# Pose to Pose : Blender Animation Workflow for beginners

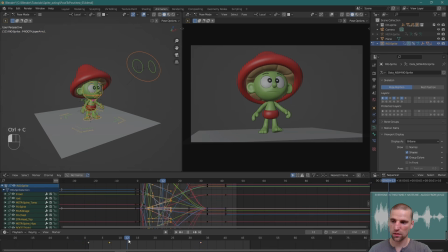I'm going to select this key, Control C, and maybe go to frame 13, Control V. Now that's a hold. So we have one idea, frame 1. We have another idea, frame 7.
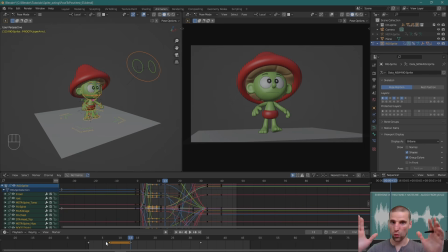From frame 7 to frame 13 is a hold. That idea is being held there, frozen, so you can see it. And then we're on to another idea. Those holds are very important. Okay?
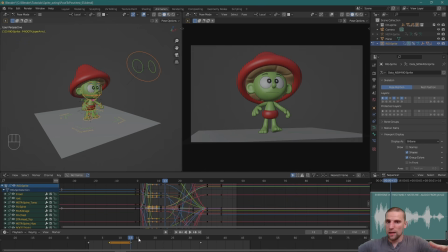Everyone, and now we go into the next idea. So everyone in this family, and now we're building the pose more intense. We're curling up, getting him higher, just so it has a bigger contrast into that last pose. So everyone in, and again, you can kind of see it.
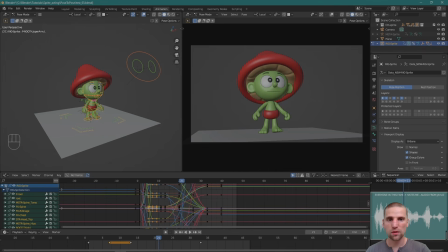He starts to speak over here. So that's roughly where I'm going to put my next pose. So frame 21 is a good place right now to hit that key, or to hit that pose. So with everything selected, A, I, to insert a key. Now let's start working on this pose.
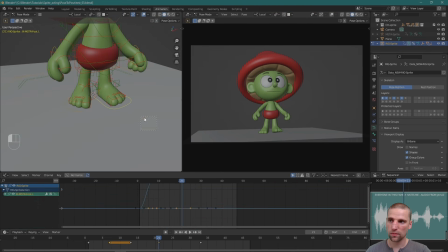Here's what I'm going to do. I'm going to select the foot, because when a character's starting to move, just thinking about what the foot is and where it is and how it's planted starts to tell you where the COG needs to be,
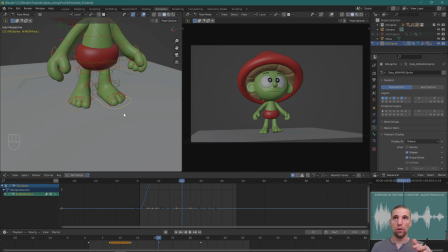that center of gravity. If that foot is planted here and I'm coming from over there, well, the weight of my body needs to be over one foot. As I'm going to a new pose, where are the feet? Then I know where the COG is, and then the rest of the body follows.
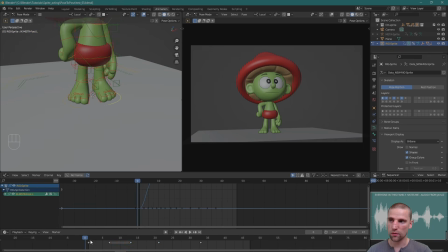So this foot was over here, and it's taking a step into this last pose. So that's how I know where I'm going. I'm going to select this key, Control C, and then just Control V. That's where the foot needs to be.
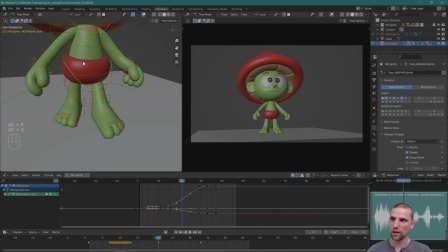I'm just going to reset the value of the hips just so it's not bothering me.
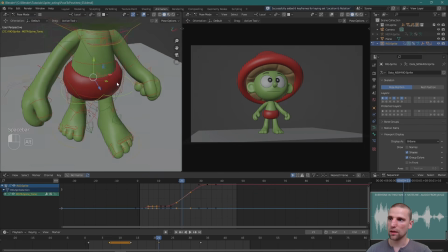And now the COG needs to be more over this foot.
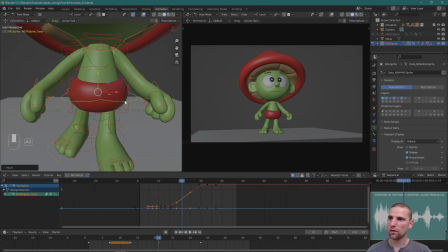Bam, I just pull him forward and pull him more over his screen right leg, his left leg.
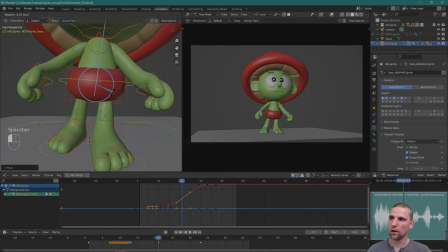Just pull him over, and I'm also going to rotate him over. So now the weight of his body is over that foot.
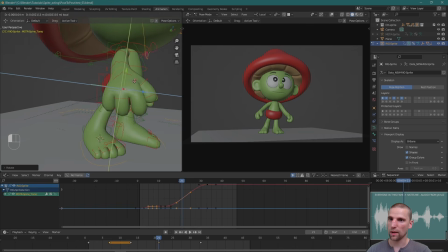Just like that, something like that. And maybe I start pulling him higher because I know this is the largest pose, and then I'm going to come down. Okay? And let's start working on the hands as well.
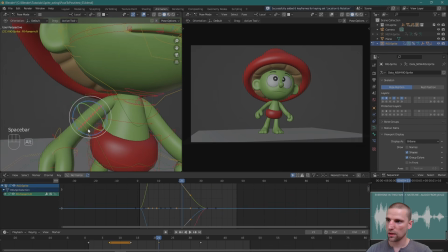This is a fun pose because you can, I think, add, in this particular performance, add some rage to his personality by building it in the pose. Get those arms up.
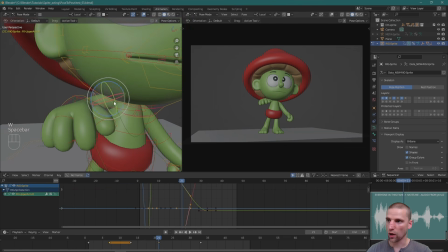He's had enough of whoever he's talking to not taking him seriously or disrespecting him. So I'm going to build that in the pose. And oftentimes, I would just build a story in my mind so that I can get
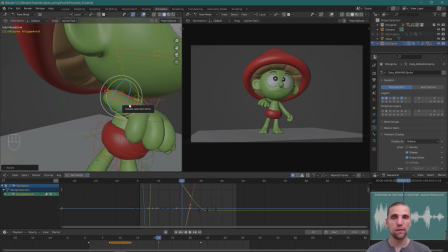closer or add what I think the feeling of the shot is. Add my own context, essentially.
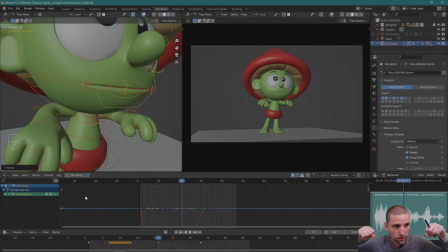And that's all I'm trying to do is what looks better. Does it look better like this or up and down, and just seeing what the pose can be.
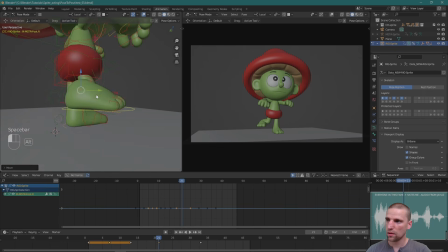Let's get that foot up. He's taking a step. And just like that, he's had enough. That foot comes up. Same thing with the foot. I can pose it up, but I know that when I come down, the foot's going to come down.
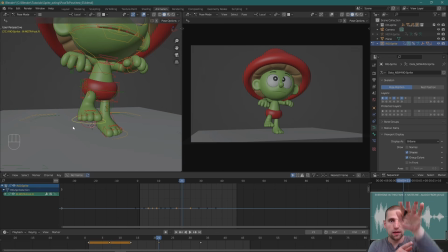So I'm going to add a little bit of delay, a little drag in that foot, and then it's going to really snap over maybe 2-3 frames. And I think that's going to look better. So I'm going to add a little bit of delay just by rotating that foot down. Just like that.
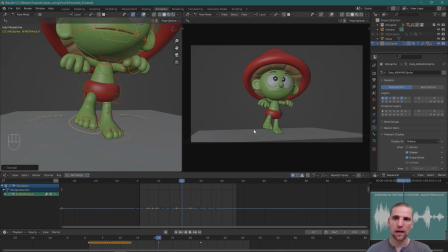And this camera's not fully set, but already, let's say it is, I'm going to already start to think, even at the blocking stage, a little bit about the silhouette. So instead of these lines intersecting there, I'm going to pull that foot a little bit more and just strengthen the pose even at this stage. Okay?